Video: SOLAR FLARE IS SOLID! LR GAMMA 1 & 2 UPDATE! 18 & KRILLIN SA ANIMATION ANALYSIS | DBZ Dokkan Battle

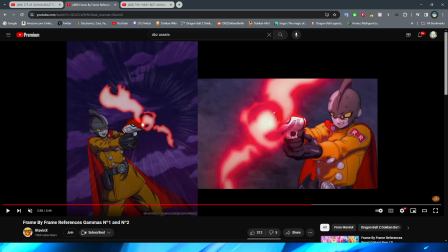It's also weird that they didn't put a little bit more bright colors on him to then reflect like the energy charging there.
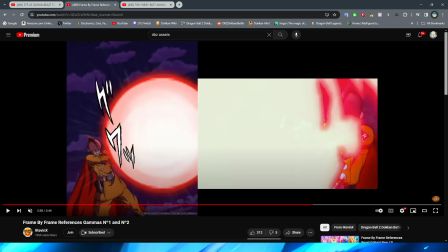But I guess they did a little bit afterward, but it's still not as bright as it is in the movie.
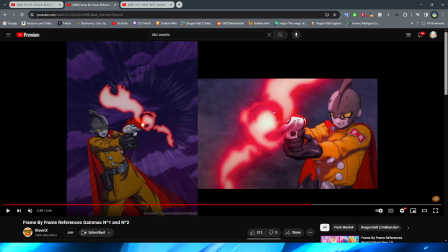It's so weird that I swear they like diluted a bunch of the colors of the gammas. So it's really interesting here because I feel like I understand why they did like the fade asset here a little bit more now, because obviously this was kind of like off screen a little bit more.
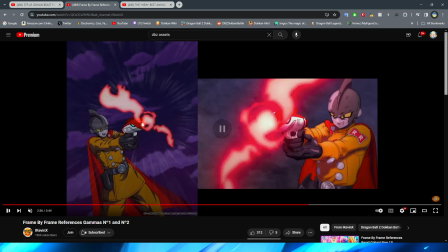And obviously when it comes to this asset, right, it kind of just like in the movie, it sort of just appears like that. But it's still kind of weird that they had it fade in. Maybe it would have been looked weird like that in Dokkan too. I don't know. Maybe the devs were thinking that if they just had it pop in, it would have looked a little bit weird.
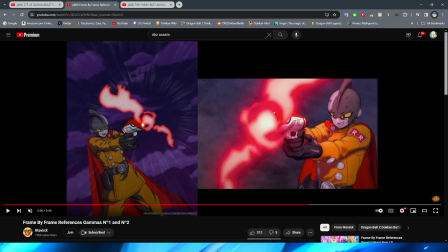But obviously it's moving so quickly that I feel like it would have been fine. I know that's ironic considering most of the time I would be like, yeah, no, that's a no-no when it comes to the animations.
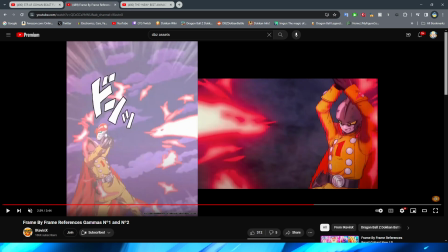But yeah, I don't know. Like, they did a good enough job replicating this, but I feel like, I mean, obviously it's going to look better in the movie, right?
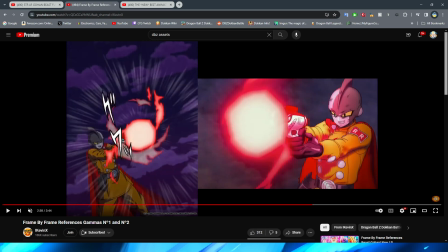Like, I know I'm saying that, like, when I'm comparing, like, oh, the Dokkan version doesn't look as good. Well, yeah, no, duh, it's the source material, but, like, I don't know.
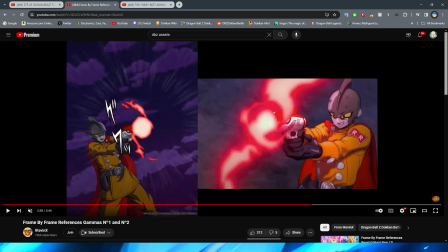It's still weird that they had, like, the assets fade like this in between when in the movie the, you know, energy blast just sort of grew properly.
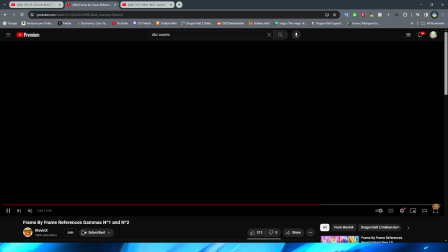Very weird. That does look like a DBZ era explosion. I didn't even notice that.
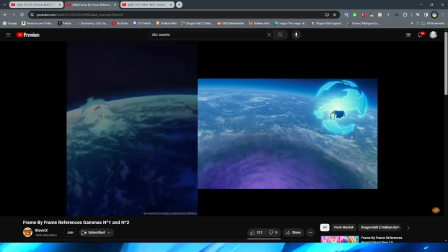It definitely does. It's kind of weird. But yeah. Alright, so here is the actual core breaker.
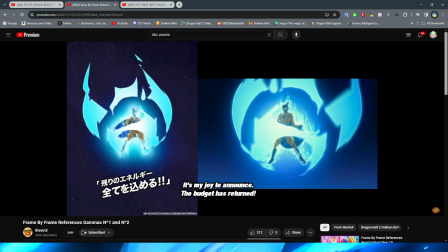Now, this was, the budget has returned! This was definitely a part that I really wanted to, you know, talk about and see the comparison video too.
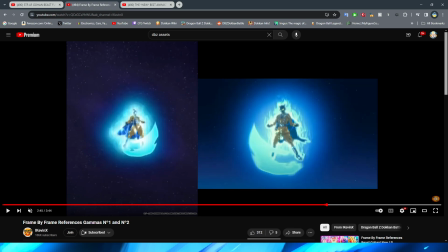Because it's very interesting that, you know, obviously you can see that they did a pretty good job emulating it, but even with some of the stuff,
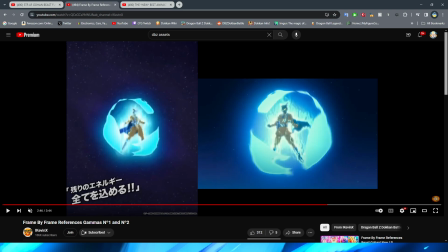right, like the effects look a lot more like the edges are more defined almost on like the part where it's like circling around him. Oops, I did not mean to type in the bar. Hey, look, that's me with slashes. But like,
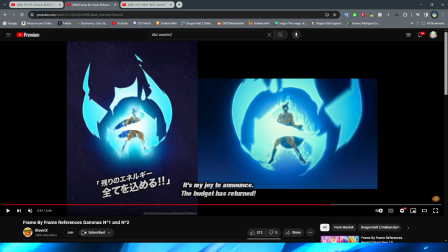yeah, the effects are a lot more like shapes, where it looks less like aura and just like somebody's photoshopping these shapes over it to look like the aura rather than it actually feeling like it,
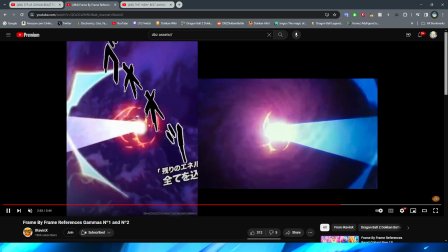which is kind of weird. So I was really actually curious because I think you know, everything up until like when he finally goes down is pretty good, right?
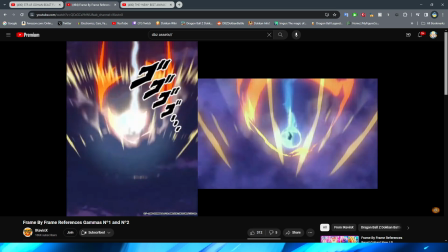Like everything in this section looks really, really nice. And I love all of this, right? I think they did a very good job with it.
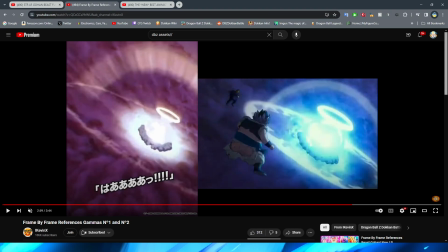However, here is the weirdest part to me, right?
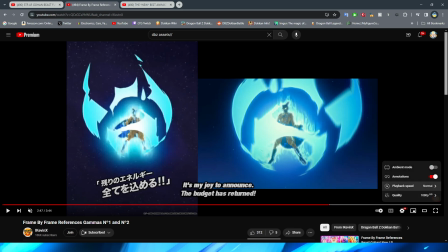So I want to go back and actually get this slow-mo from this point in the animation. So I think with all of the effects and whatnot that they have at play for the part where he is charging up in space, right?
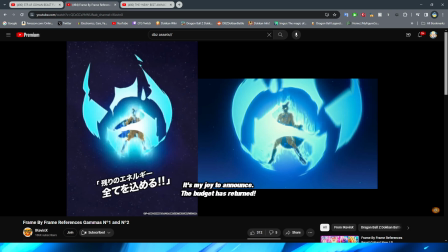I think all of that looks fine. It looks pretty good, right? Again, like I'm saying, the movie version definitely looks better, but again, it's the movie.
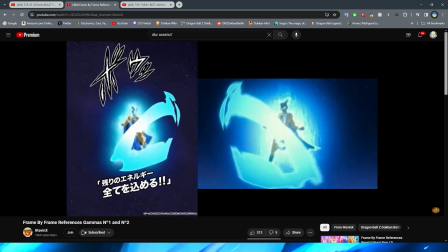It's the source material. Of course it's going to look better, right?
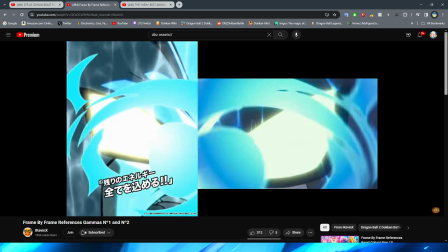Maybe they just didn't know how to get these exact like effects or something like that, because I swear Dokkan has done effects like this in the past.
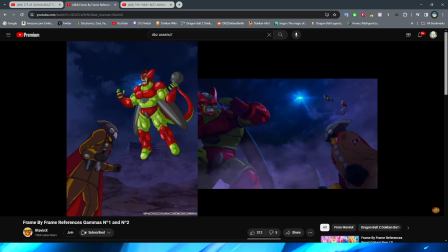So it's kind of weird that it doesn't look more like the film, to be honest with you. But when we get to this part, right, this looks good with the sky opening up.
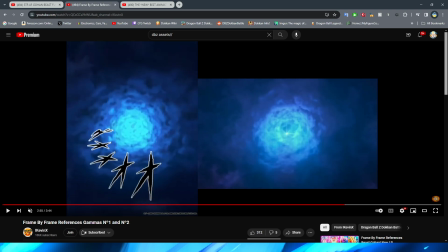However, you can see that they opt to kind of fade for this asset rather than having the sky open like this in a circle.
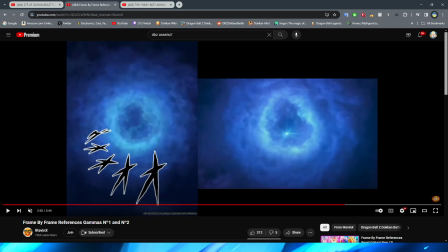And I know that they've done that before because I remember seeing it in a previous asset where the sky opens like how it does in the movie.
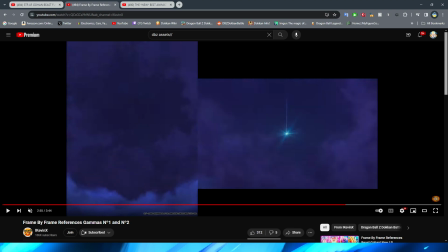So it's also kind of interesting too. They don't have the light that is Gamma 2 pop in until like a little bit later,
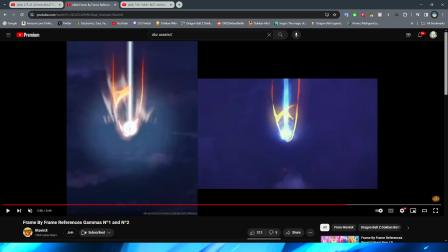and they also have it white instead of blue, which is really strange there for this part.
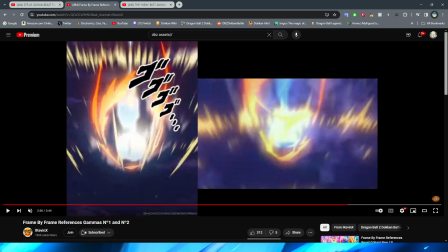Now, I think the fire effects and everything look pretty good, right? That all definitely makes sense to me.
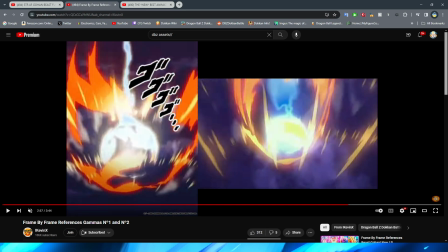And the blue, again, is definitely not as bright and not as defined, which is really disappointing because that was honestly such a highlight of this scene.
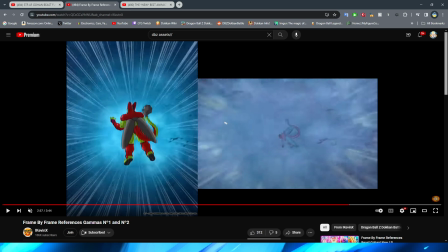But we have this part with obviously Gamma 2 charging down at the enemy, right?
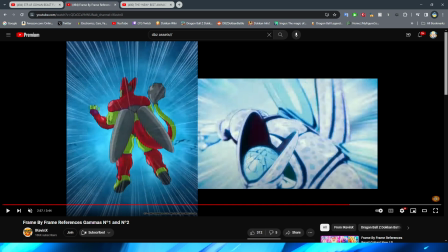Which is kind of unfortunate that, you know, of course, stinky sprite moment. You can't have the sprite really react, so it's just like the back of the sprite standing there.